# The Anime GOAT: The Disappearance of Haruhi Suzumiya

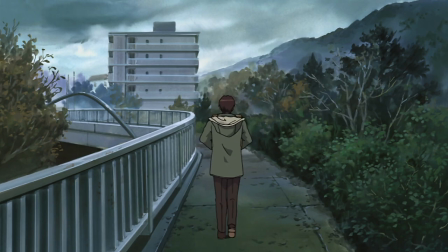733s
On December 20th, Kyon complains to himself about why Nagato only gave him 2 days to reset the world,
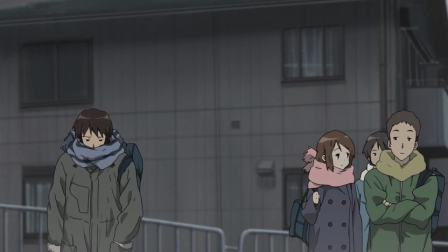740s
claiming that with her power, she should have been able to give him plenty of time. Perhaps there's a good reason why she can't.
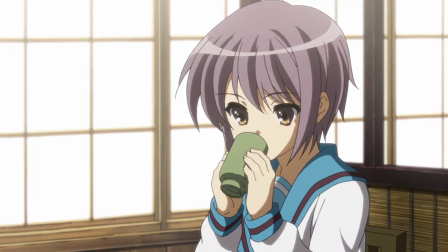746s
I can go on forever, and I guess I will, given how I still intend to point this stuff out as it comes.
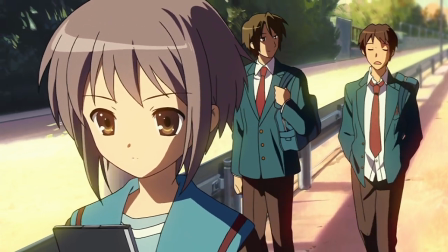751s
But I think it's worth mentioning that I could go through all 2 hours and 44 minutes of this script and explain to you why each line deserves to be here.
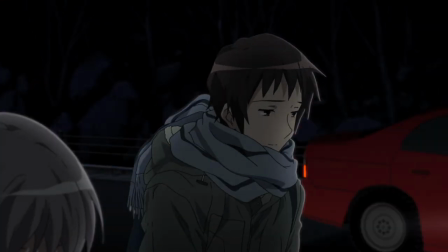759s
It's an extremely special quality for a film to possess in my eyes.
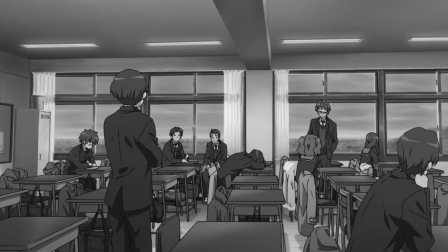763s
Anyways, today is the deadline, and I suppose the faculty realized how foolish it was to keep the lights off during winter.
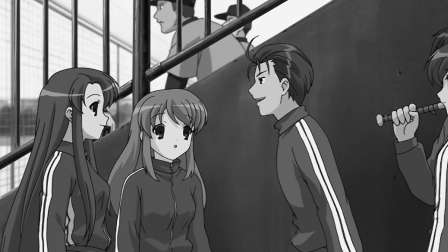770s
I wonder why the change. Perhaps because Taniguchi is back in class. I might have a future in comedy with lines like that.
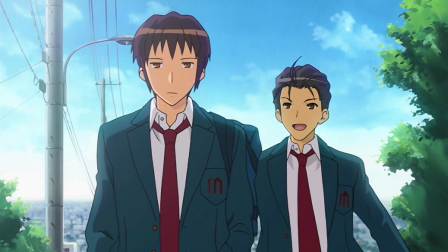777s
Well, I'm half right. The information that led to this choice comes from Taniguchi, but it doesn't have anything to do with him.
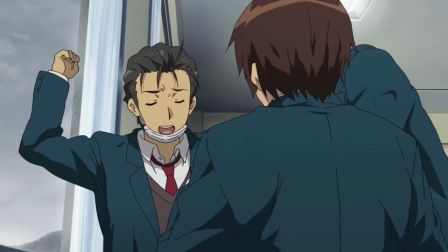784s
While asking Kyon about his fit of insanity the other day, he mentions that he knew Haruhi from middle school.
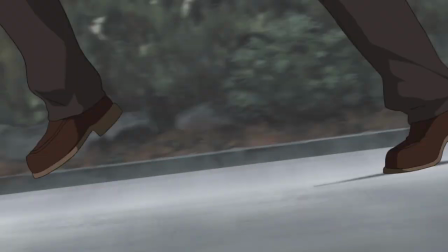790s
If you've seen the movie, you know how this goes. Kyon becomes ecstatic and sprints off after he hears that Haruhi goes to Koyoin Academy in this world.
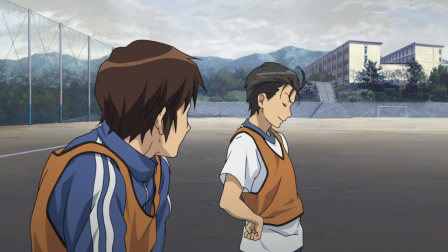799s
By the way, if you'll remember, this is the second time Taniguchi has mentioned a girl who goes to that school to Kyon.
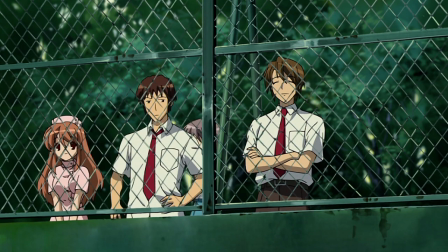805s
However, unlike the first time, now we have credence to give a shit. The piece Suzumiya Haruhi no Tekagari bells into the room,
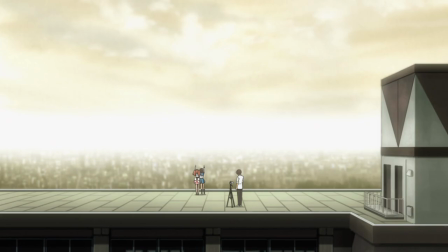813s
commanding the audience's attention and lifting their spirits after almost an hour of hopelessness.
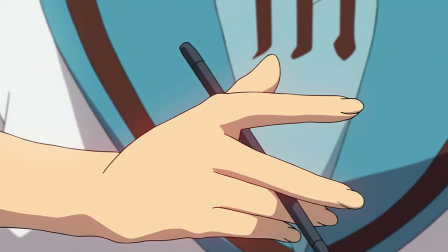818s
The fully orchestrated score for this film was put together by these wonderful people,
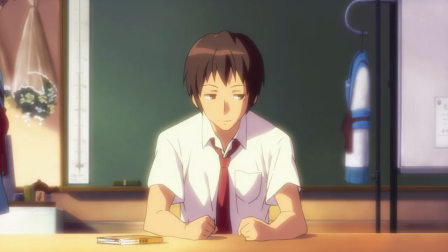824s
the producer among them being Satoru Kosaki, and it was performed by the Eminent Symphony Orchestra.
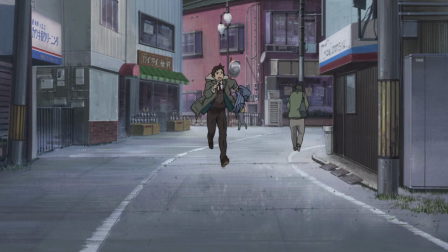830s
It cannot be understated just how much better this film is because of its soundtrack.
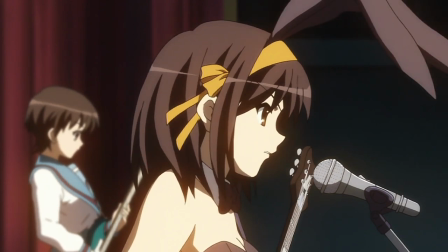834s
It's filled to the brim with the kind of compositions that crawl their way into your brain and force you to feel something.
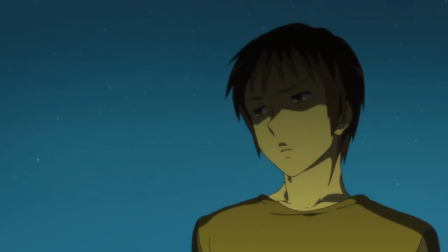840s
Case in point, the song that's playing right now. I don't know a damn thing about music on a technical level, so forgive me if my terminology sucks,
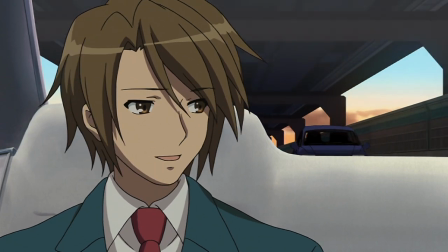848s
but the way the lower pitched strings build build the song up into this cathartic release of Kyon's sheer determination is so special.
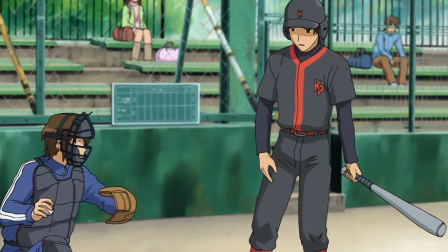855s
It's accompanied by what I think are woodwind instruments that add this air of childlike wonder to the piece,
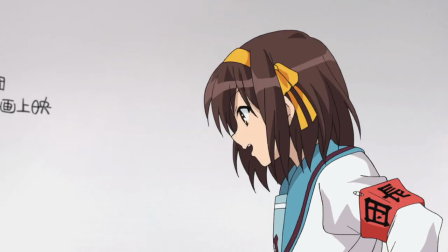861s
representing the idea that Haruhi's world full of oddities and whimsy may not be lost forever.
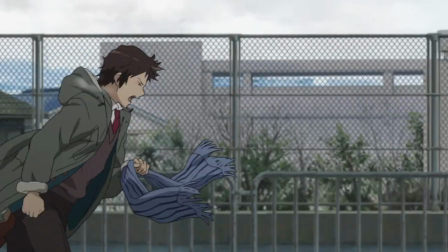867s
As the iconic shot of Kyon sprinting past the oncoming train burns itself into your eyes, the song climaxes,
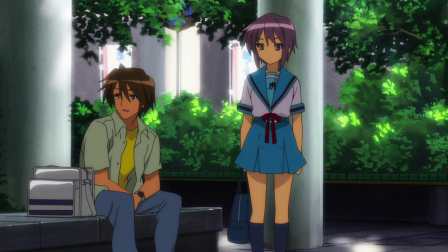874s
bringing together the two instrument groups, only for the crash of some cymbals to keep the momentum going.
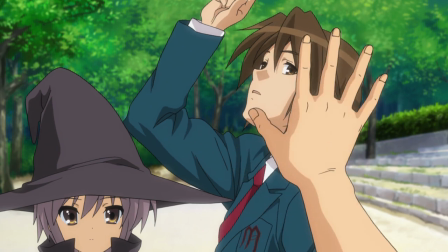880s
That was probably all nonsense, and I do apologize to anyone who knows their stuff when it comes to orchestral music,
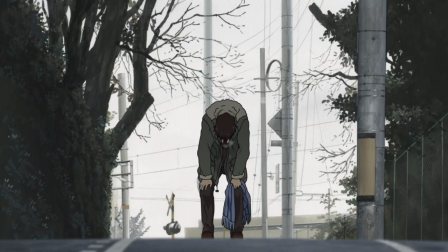886s
but man, I love this song as much as I love the way it was used in this film.
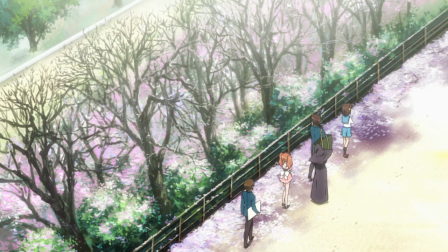890s
It may not shock you at this point, but yes, I can go on like this for any track in the movie.
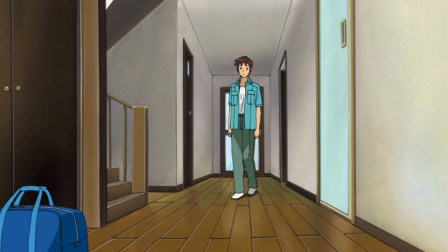895s
Anyways, the anxious wait for Koyawin's classes to let out is another great example of this film's superb handling of information.
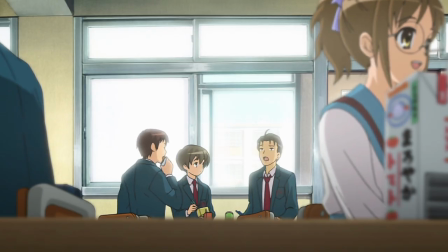903s
It builds up your anticipation with Kyon's monologue,
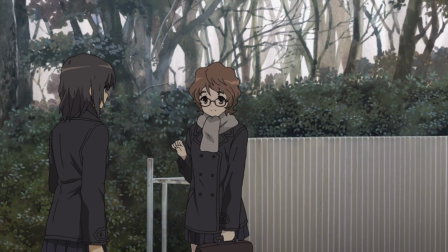906s
hits you with two of Koizumi's missing classmates walking out the front gate to make both you and Kyon think, oh crap, she's really here.
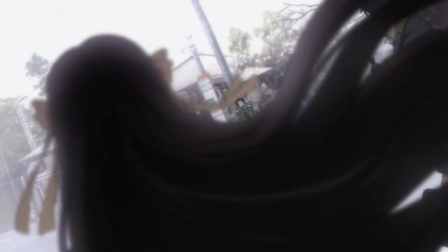913s
And then finally, she walks through the gate. The first thing we see is a shot of her long flowing hair and those yellow ribbons she's always wearing in it.
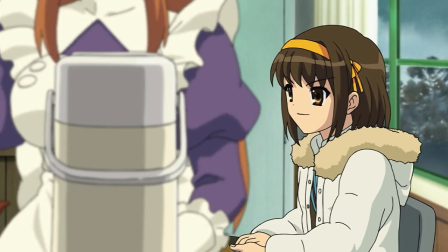922s
She's definitely Haruhi, but one who bears no relation to Kyon. If she did, she would have chopped off all that hair ages ago.
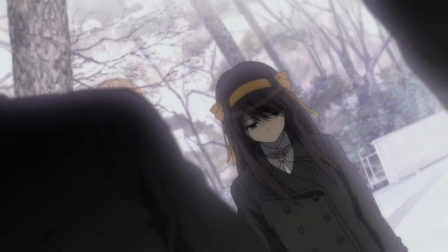929s
You can take this as a good thing though, because the look on her face tells us that she isn't exactly having the time of her life without him.
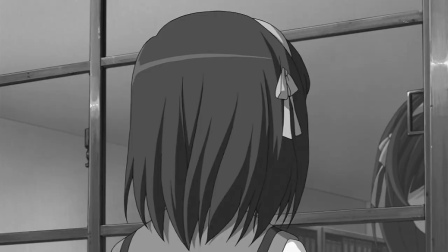936s
In fact, if you listen to what she's saying here over Kyon's monologue,
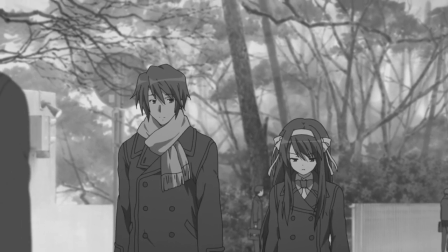940s
she's basically telling Koizumi what a boring piece of shit he is by saying the book he lent her was excruciatingly uninteresting.
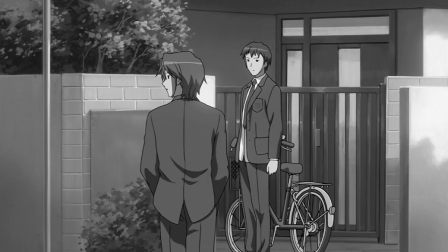947s
I honestly feel bad for the guy whenever I watch this scene.
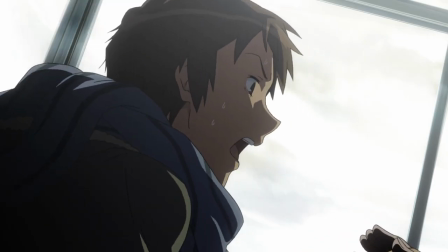950s
It's here where his standard routine of pleading for someone who has never met him to remember him deviates for the first time.
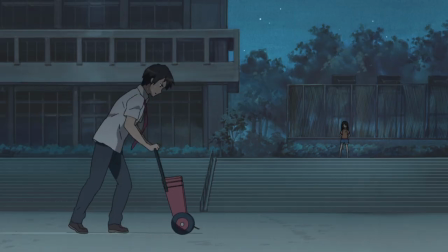957s
Because unlike everyone else, there is one memory that this Haruhi shares with Kyon.
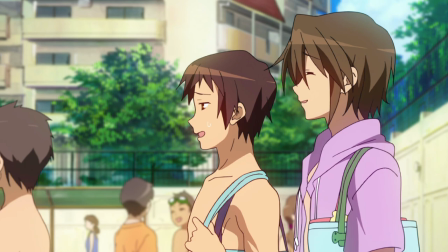962s
And I really wish I could have been there in the theater opening night with a bunch of Haruhi fans to witness an audience pop off the Avengers could never touch.
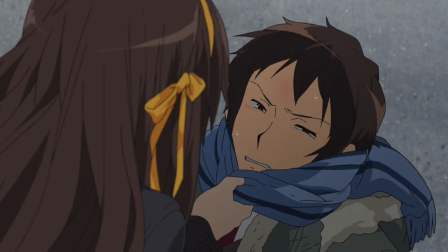970s Who are you? What's your name? John Smith.
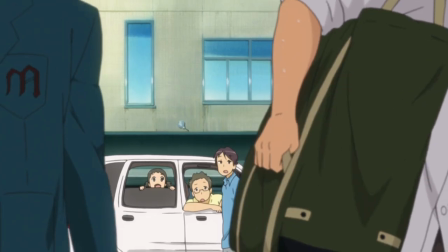976s
That's all it takes to bring Haruhi back on the team.